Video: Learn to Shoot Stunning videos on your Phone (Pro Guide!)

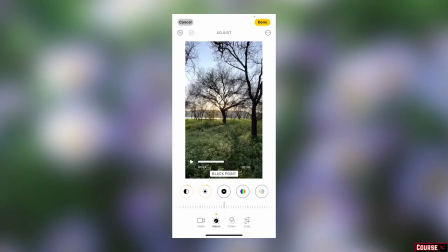41:19 How deep do you want your shadows to be? Now you can reduce it and you can increase the black point. It increases contrast and I think it looks nice.
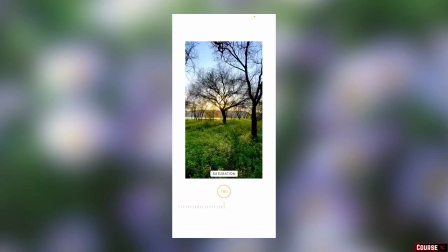41:36 Saturation affects the entire color range. If you increase it like this, it looks like cartoon. So don't do that to your footage. I will not tinker with saturation. Next up is vibrance. Vibrance affects
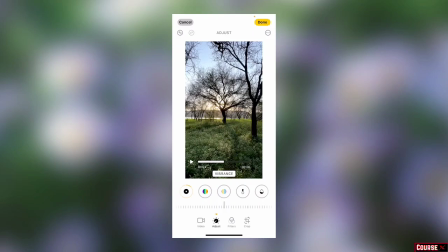lower end of colors that are not that popping. For example, if you increase vibrance, again, because in this particular video all the colors are pretty dull, so it affected the entire image.
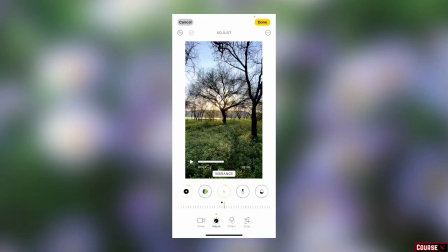42:14 Generally, vibrance does not affect highly saturated colors. For example, if you take a photo of a red flower and you increase vibrance on it, the surrounding colors increase, leaving the reds alone.
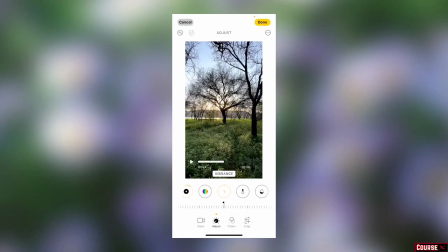42:30 I even use it to edit portrait photos because when you increase vibrance, the skin tone generally does not get affected. Now increase the vibrance a tiny bit. Warmth. Warmth is an important setting. It means how warm or cold.
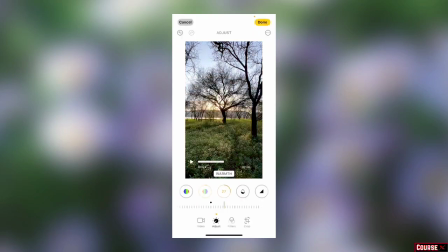42:49 What do you want your footage to feel like? For example, in this particular video, I want it to feel warm to make it look like a beautiful sunrise. And if you see the before and after, it is a dramatic change. What you can also do is you can create a filter sort of a thing.
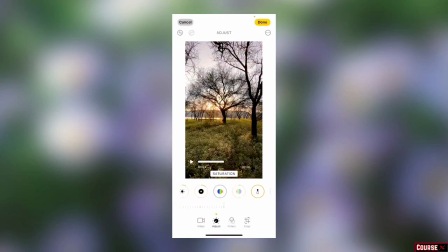43:07 You can increase the warmth a lot and decrease the saturation. It's a very filter Instagram look you can get, but let's not do that here, and saturation back to where it was.
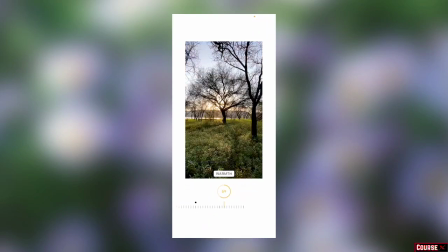43:26 And the warmth, I want this to feel pretty warm, and reduce the saturation a tiny bit here so it looks more like a sunrise. It evokes more emotion.
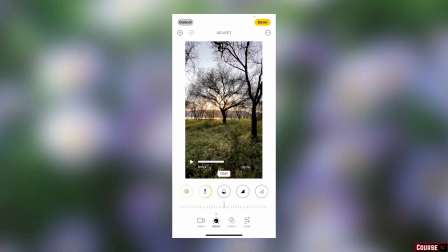43:45 Now, tint is whether you want your footage to be more towards pink or more towards green. If you add to it, it adds pink or magenta to the footage, and if you drag it to the left, it adds green.
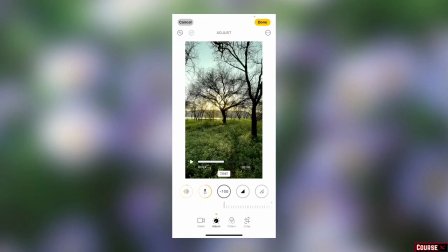44:01 Generally, we add green to vintage sort of a footage. I don't want this to look old time. Again, here on this particular footage, pink look absolutely mortifying. Green I can add a little bit for the vintage vibe.
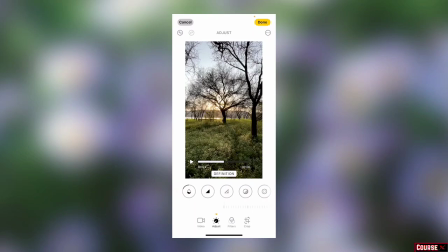44:22 Sharpness, I never tinker around sharpness, definition, and noise reduction. Again, noise reduction makes your footage insanely soft. Vignette, I never play around with vignette. If you increase it like this, the borders of your video gets darker.
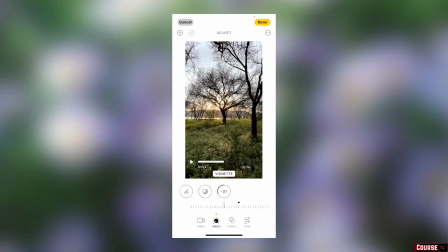44:41 And if you reduce it, the borders get brighter. So it can be used for corrective purposes as well, because a lot of times when we are recording videos with the iPhone, the borders are darker than the center area. So you can minus on the vignette.
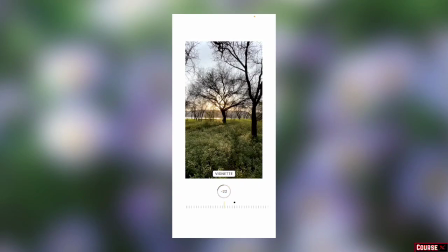44:59 So you can reduce vignette here to bring some details back. I will not tinker around the vignette, and let's just click on done.
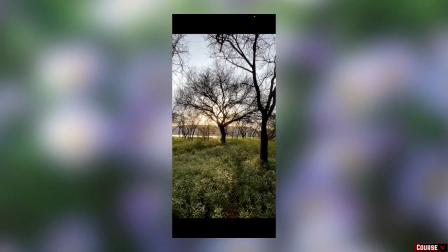45:13 And I think the footage looks very, very pretty.
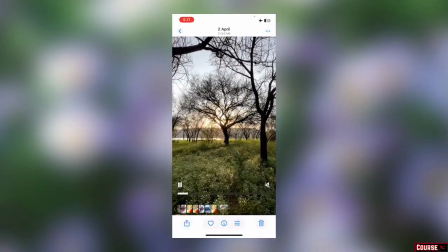45:20 Now, there are multiple applications on the App Store that can help you edit your videos.
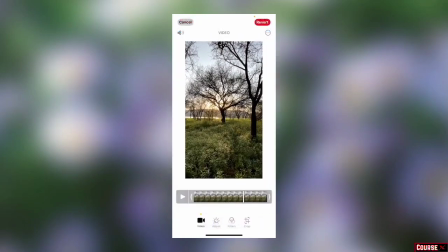45:25 I personally don't use any external application.